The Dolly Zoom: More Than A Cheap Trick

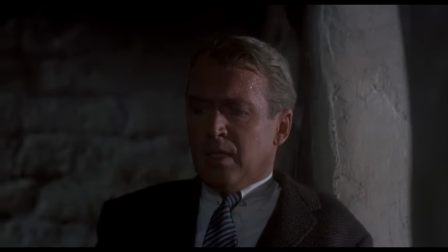0:00 The dolly zoom is one of the most disorienting and flashy camera techniques of all time. And it shows up in some of the most beloved scenes in cinematic history.
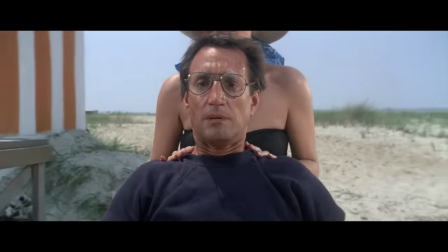0:08 It's famous for its bizarre look, but the shot also teaches us a lot about filmmaking.
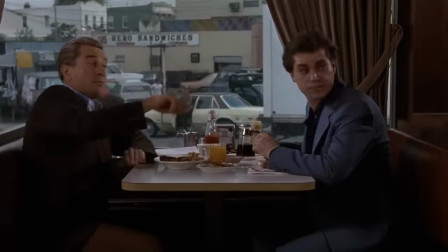0:13 It shows the different kind of lenses and how to use them, it enhances the emotion of a scene, and it can be used in subtle places you may not have even noticed.
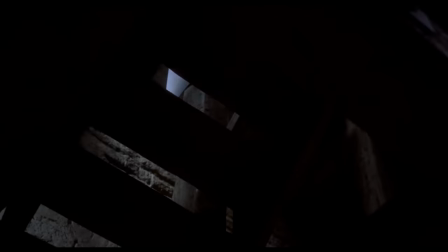0:19 Let's see how. The dolly zoom, or sometimes called the vertigo effect, started in Hitchcock's film Vertigo in 1958.
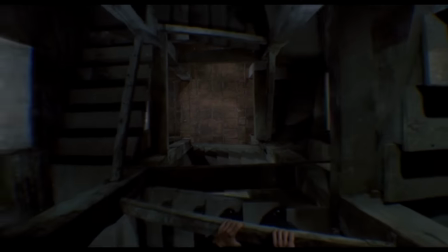0:26 You need a smooth track and steady zoom to pull it off nicely, which is why it wasn't developed sooner.
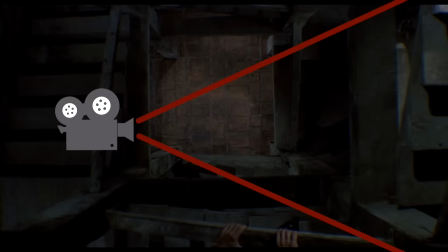0:31 The shot is essentially an optical illusion, caused by zooming in or out on the camera lens while tracking the camera forward or backward.
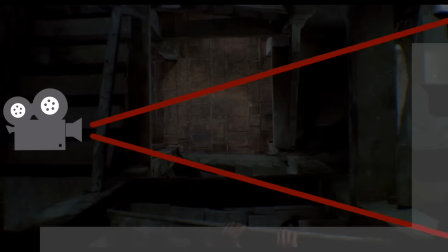0:37 The result is the foreground stays in the same position while the background appears to squeeze or stretch, depending on which direction you go.
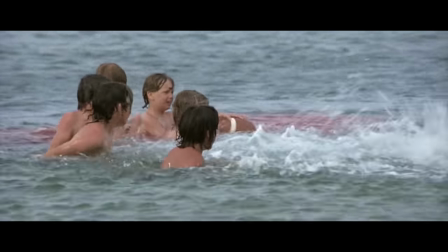0:44 It actually teaches an important principle of filming, camera lens. If you ever wanted to see the difference between wide angle and telephoto lenses, a simplified example would be to observe a dolly zoom.
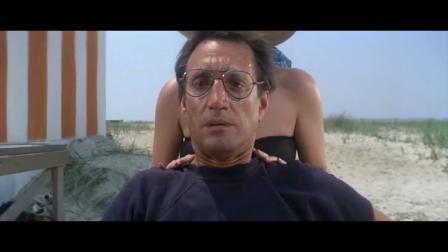0:52 Compare how it begins to how it ends. The dolly zoom shot can start like a telephoto lens, where the camera is far away and the focal length is bigger.
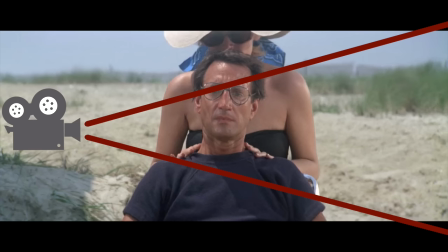0:58 There's less background in sight because the lens concentrates on a smaller portion of it.
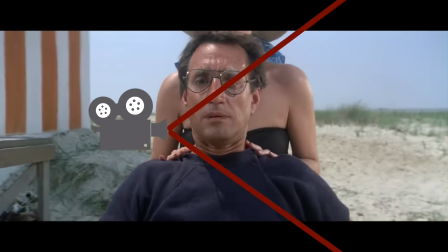1:02 But when you change focal lens by zooming out while also pushing the camera forward, you can observe more of the background while keeping the foreground in the same place.
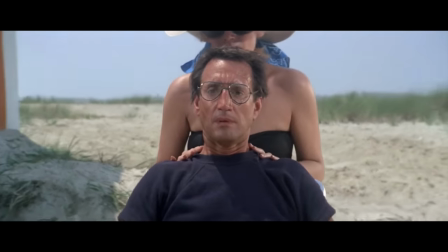1:10 The result is filming the same thing, but the camera expands to see more of the background.
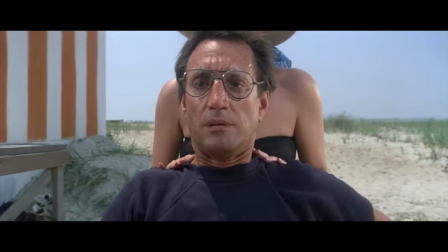1:14 The change in focal length takes in a wider area, so you go from a telephoto shot to a wide-angle shot. You generally use telephoto in close-ups to keep attention on the foreground.
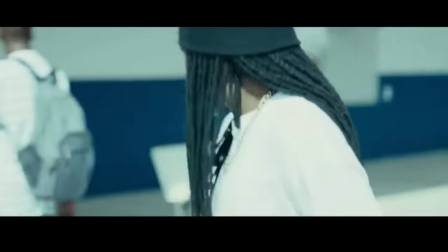1:22 When you move the camera around while using a telephoto lens, the background whips quickly behind the foreground because the camera takes in less of the background.
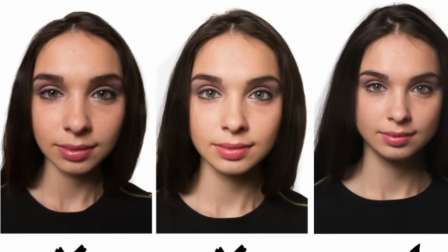1:30 It makes for some pretty cool shots. People also tend to look better in telephoto because their faces aren't stretched by the wider lens.
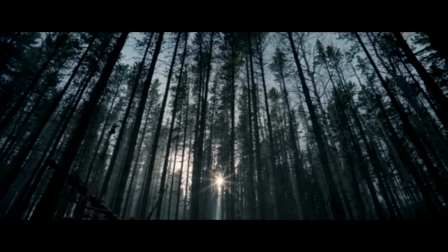1:36 Wide angle takes in more of the background, so it's better for outdoor shots when you want to capture the landscape.
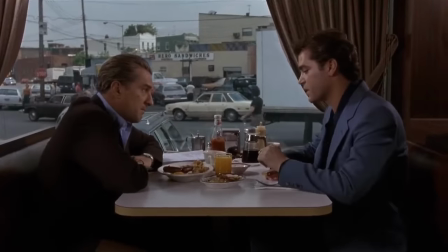1:41 So each lens is a trade-off. The dolly zoom captures the transition from one kind of lens shot to the other, and it leads to different emotional responses for the viewer.
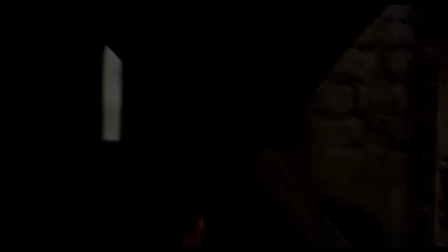1:48 Vertigo uses the dolly zoom to give a sense of height. This increase in height perfectly embodies how the telephoto has a more narrow view of the background.
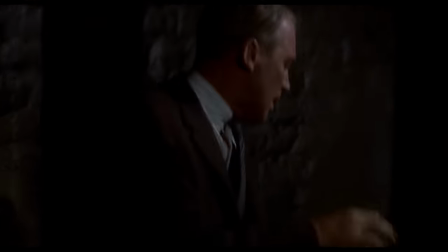1:55 So we go from capturing a lot of the background to capturing very little. The result is a dizzying optical illusion.
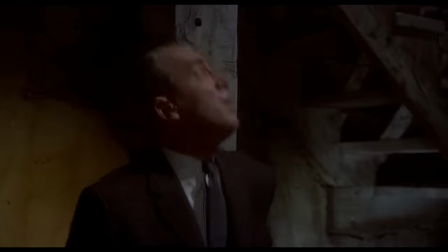2:00 The shot is unsettling, even a little bit nauseating for some, because it's physically impossible to experience without some kind of lens alteration.
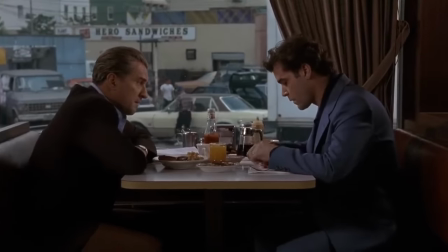2:07 In Goodfellas, the diner scene becomes all the more confusing as the landscape shifts around them in impossible ways.
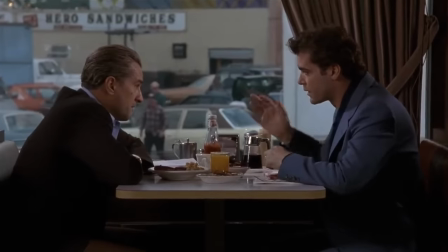2:13 Just as Henry's world is crushing and his paranoia grows, the impossible movement of the diner shows just how disoriented he feels.
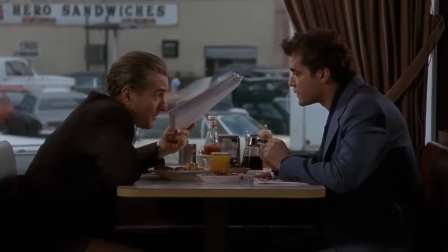2:19 The zoom makes the world literally close in around him, as getting caught seems almost inevitable. As I mentioned before, the wide-angle lens makes people look a bit off.
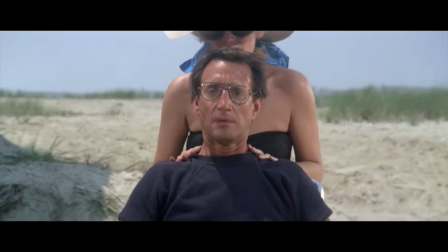2:26 With the famous dolly zoom in Jaws, the shot shifts to a wide-angle look,
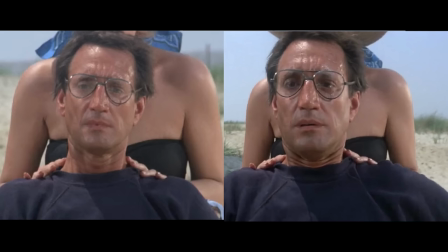2:30 which makes his face look just a bit more stretched and unnatural, and it unconsciously adds to the rest of the freakiness of the shot.
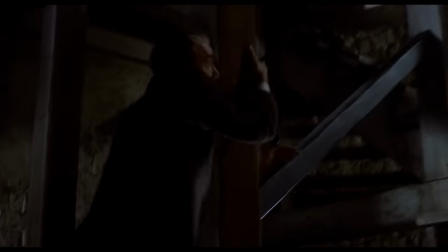2:36 Those three examples, Vertigo, Jaws, and Goodfellas, are the go-to examples whenever anybody mentions the dolly zoom.
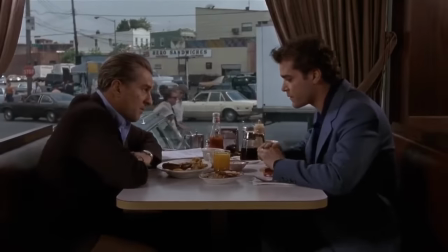2:41 The problem is that when teaching the shot, the examples usually stop there,
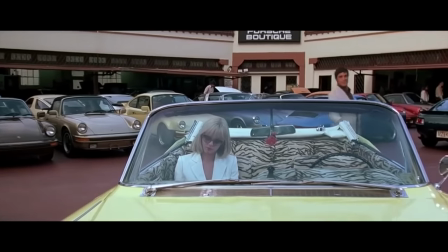2:44 which is a shame because it makes a shot seem like a one-off effect for legendary movies. but it's actually a lot more versatile and common than that.
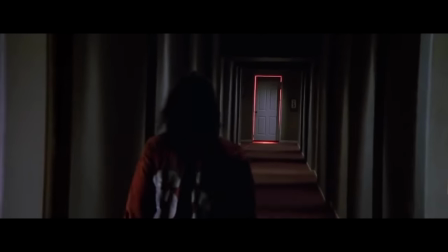2:50 It's out-of-this-world visual look makes it commonly used for the supernatural or the feeling of a drug trip.
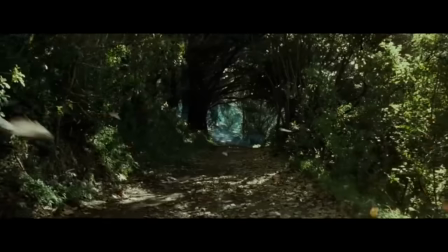2:55 I particularly enjoy its use in The Lord of the Rings, because the widening of the holes in the trees gives the visual feeling that the forest is opening up a portal for the enemy to come.
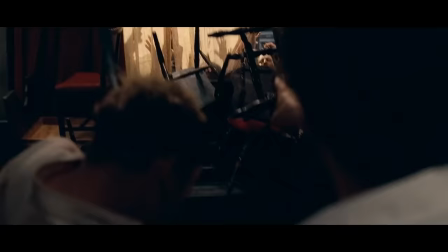3:04 It's almost always used at a movie's climactic epic moment, so if your hero fails, it adds to the punchline.
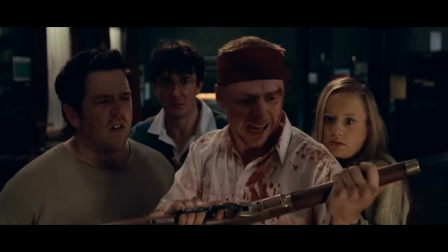3:09 Sorry, we're closed!
The shot has even found its way into animation.
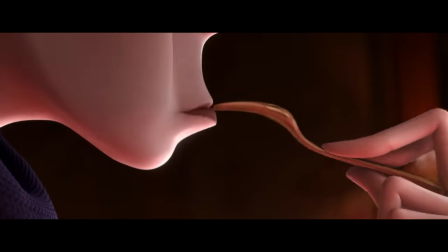3:14 Brad Bird uses it extensively in his films. The Food Critic flashback gets enhanced with a dolly zoom effect to simulate the transportation from one world to another.
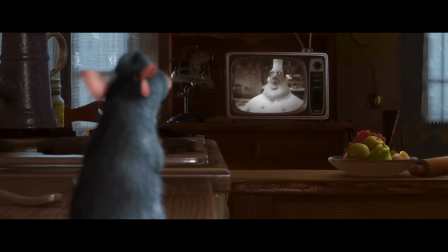3:22 Animation, particularly computer generated, has a distinct opportunity to use the photo in interesting ways because of animation's complete control of object placement.
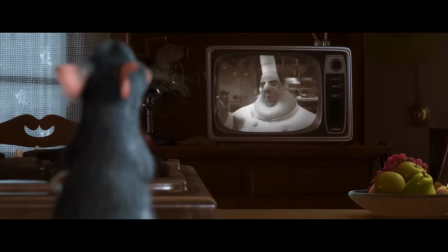3:30 As Remy relates to Chef Gusteau, the dolly zoom is no longer used to disorient the viewer, but to show them get physically closer together, indicating a relationship is born.
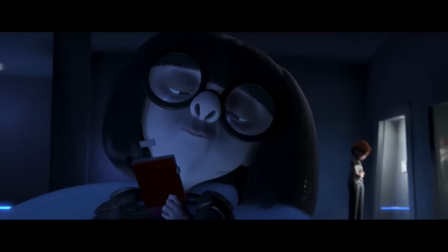3:38 The Incredibles has a seemingly impossible dolly zoom, as Mrs. Incredible gets closer to the temptation.
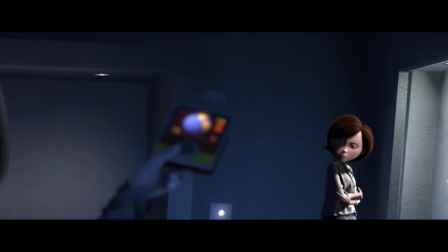3:43 Both instances are non-disruptive, but also draw our attention to certain parts of the shot with its trademark squeezing effect.
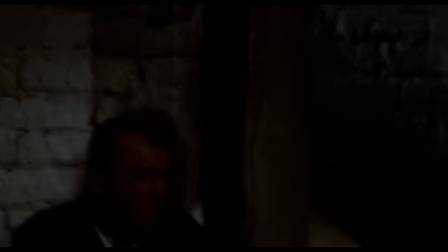3:49 The dolly zoom is certainly a fantastical shot at the disposal of the filmmaker. But remember, it's more than just a cheap trick.
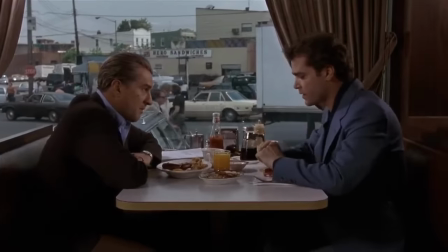3:54 Alfred Hitchcock used it for depth, Scorsese used it to show paranoia, and Brad Bird used it for visual cues.
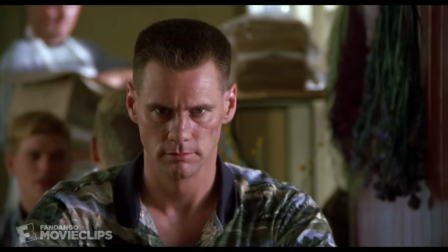4:00 So be on the lookout for it. Thanks for watching.